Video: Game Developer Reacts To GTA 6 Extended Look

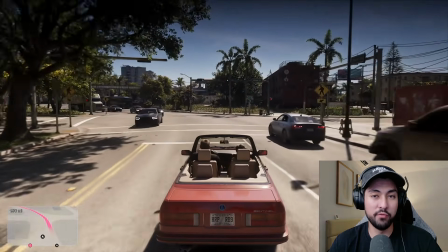And so you can have all this detail on the screen, all this dense amount of foliage, billboards, buildings, all this stuff in the level,
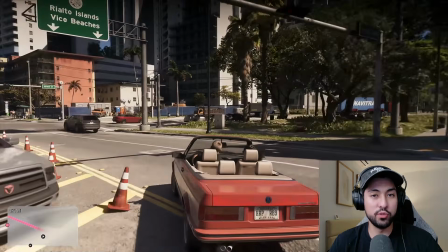but essentially it's lower level detail and is slowly being replaced with higher level of detail when the player moves closer to these objects.
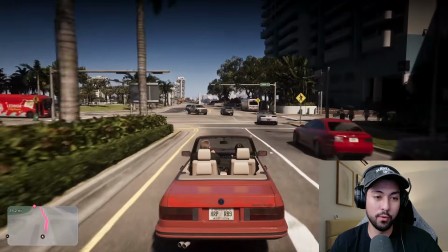So that's why everything looks incredibly detailed, but also, the game is actually able to run on a PS5.
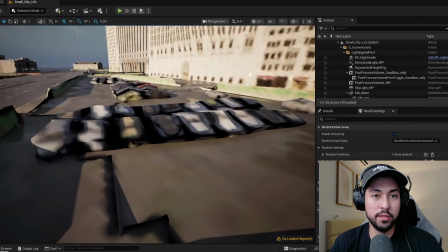And you can see an example of this is this little Unreal Engine project over here, the city sample.
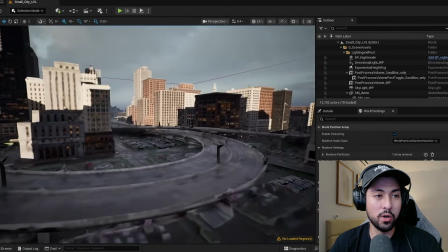Basically, they've done the same exact technique over here where they've baked out this LOD.
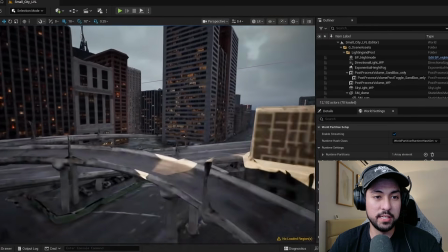So you can see this entire city that you see right here, which is this city sample demo, has this massive HLOD.
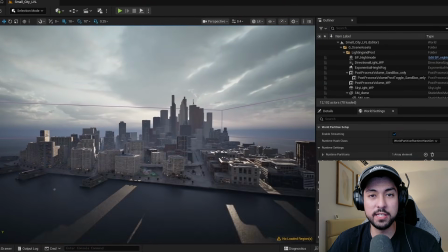Basically, a HLOD is sort of the same thing as a LOD, but in this case, you'd use it for a large, city environment or open world map.
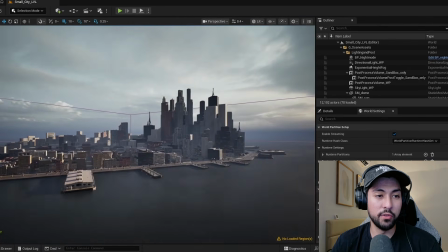And so you can bake all the geometry, all the buildings, the cars, all the little details into one massive mesh.
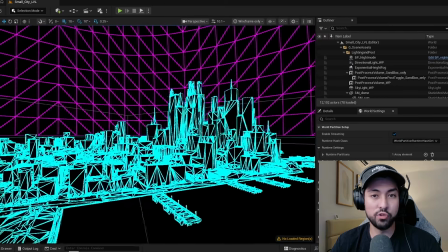And you can see see in the wireframe, the amount of triangles in here, the actual geometry is fairly low.
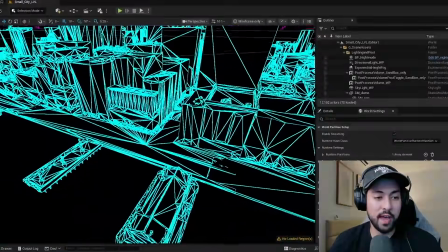Like these are just a couple of different boxes. So the game actually runs really fast with this, level of detail streaming that you're using.
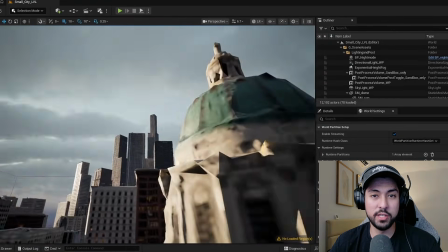So essentially that's the same exact technology that Rockstar is using in their game here.
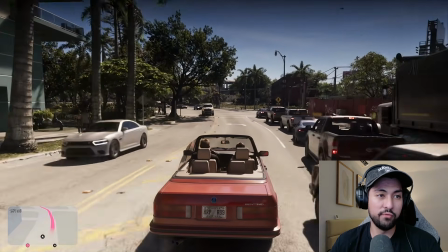They're just using LODs to swap them out with higher level meshes, and the further away the player gets from them, they'll swap them out with the lower level details.
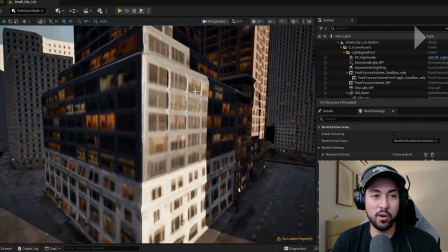That's how they're actually able to make the buildings in the cities in the background actual buildings you can walk up to and enter them,
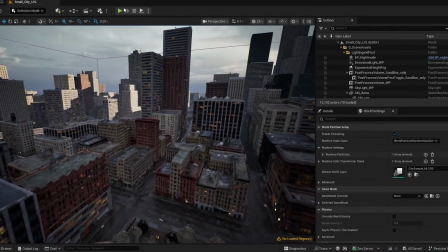and you can see all the details because they're using this level of detail system. Now a quick word from our sponsor.
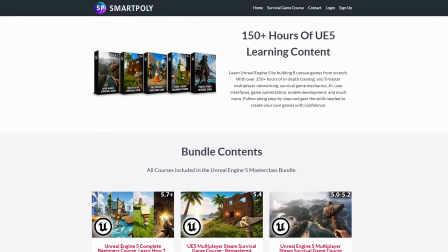If you guys are interested in learning game development or want to make your own video game, I have some game dev courses that will teach you how to make complete games inside of Unreal Engine.
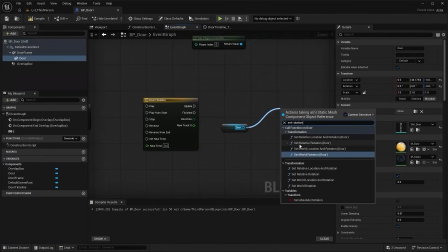Because one of the biggest problems with learning Unreal Engine is getting stuck watching hundreds of disconnected
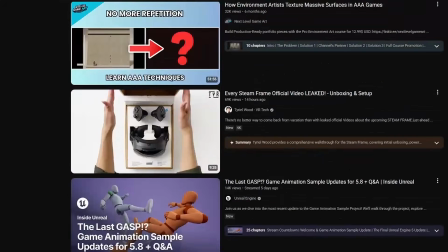tutorials without ever knowing how everything actually comes together in a fully finished game.
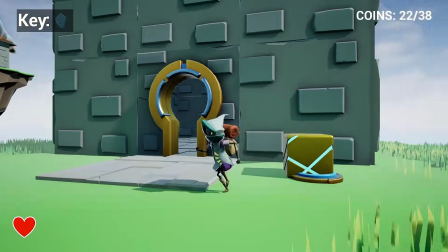So that's exactly why I created these courses. Instead of just teaching individual Unreal Engine features, we actually build complete games from start to finish.
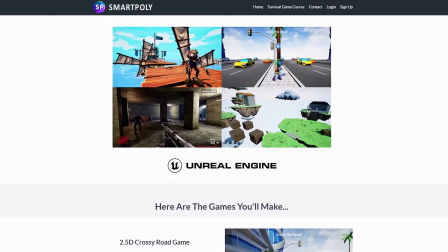If you're completely new, my UE5 Beginners course walks you through building 4 different games while learning blueprints,
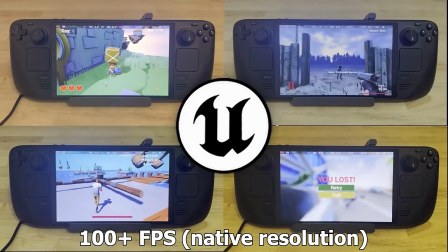user interface, AI, animation, weapons, game mechanics, and all the fundamentals you'll need to start creating games on your own.
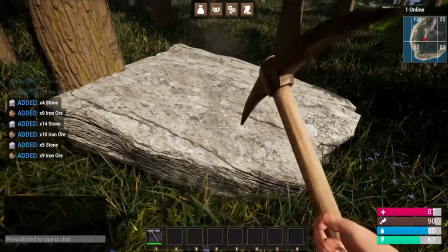Then when you're ready to move up to more advanced development, you can learn how to build a complete multiplayer survival game with systems like multiplayer inventory,
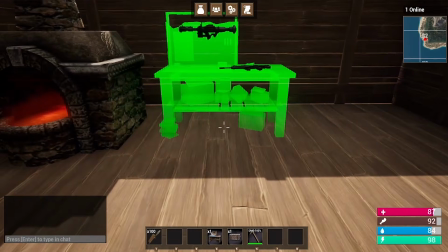crafting, harvesting, base building, a open world map, and so much more. But if you're serious about learning Unreal Engine, the best value is my Unreal Engine 5 Masterclass bundle.
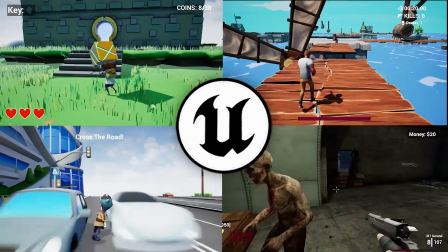It gives you access to all my courses and completed project files for one single price, so you can start with the fundamentals and work your way towards building much more advanced games.
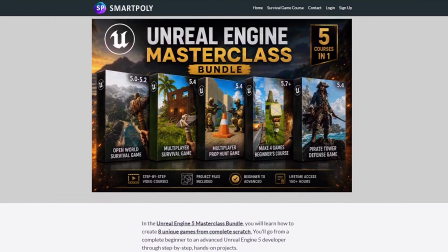You can check out the UE5 Masterclass bundle and all of my courses using the link in the description below.
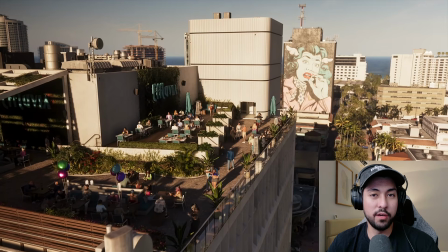And with that being said, let's go ahead and jump right back to the video. Okay, so the next part of the trailer, they go to this rooftop over here, and this is just absolutely detailed.
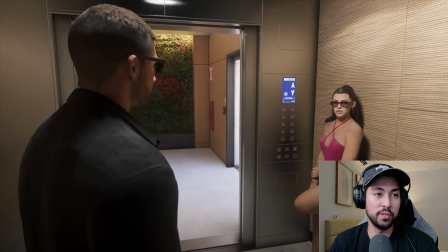Again, you can see the transition from the interiors of, the building, from the elevator, from them walking out to the exterior.
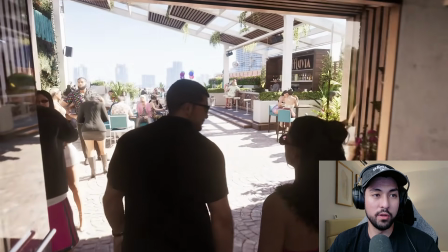You can see, again, the auto exposure, where the lighting sort of adjusts when the player walks in.
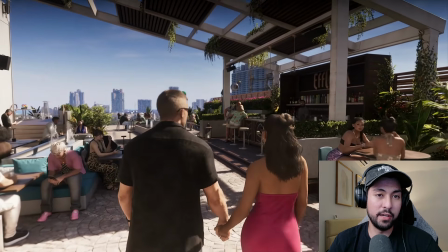Again, that's just another little detail that makes everything look more realistic.
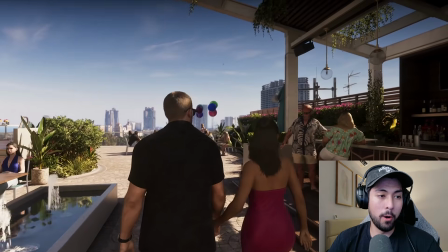But the thing about these interiors and areas like this rooftop bar that makes everything so realistic is just the tiny little details,
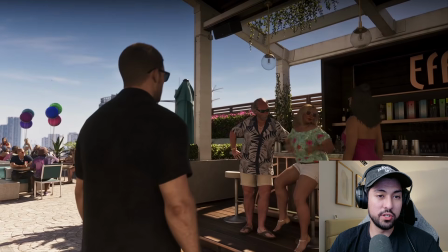but also the NPCs. So you can see they're talking with these characters.
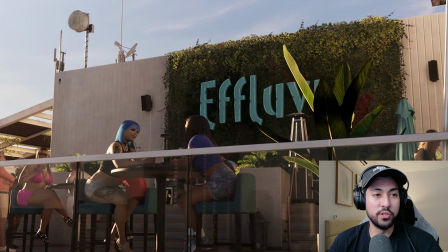This is obviously part of like the storyline, and this shot in particular, I think it just looks absolutely incredible.
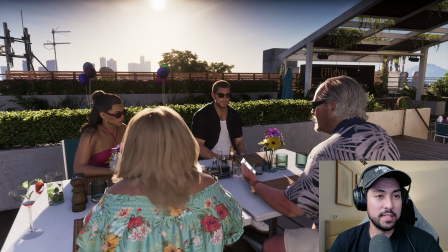Just look at the lighting. So the way that the sun is hitting the back of the character's head, and you can kind of see,
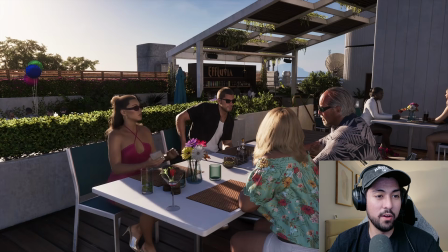the light reflecting off of their face and their hair, but also things like the hair and,
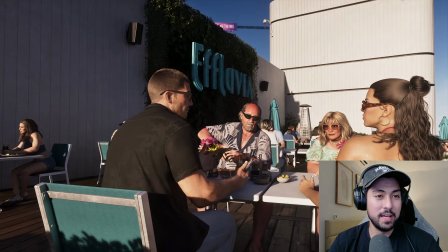the shirt textures. It's crazy to think that this is actually a video game.
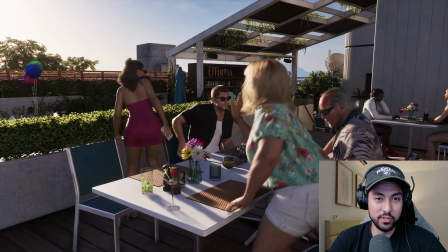This looks almost like AI generated, almost like real life, just because of like the lighting, like the texture and detail.
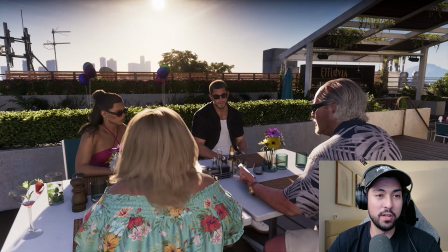And, even this shot over here, you can see like this character over here, he has like this sort of sunburn texture on his skin, like this redness.
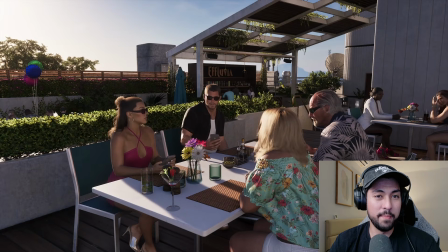Just the tiny little details like that makes like everything look even more believable.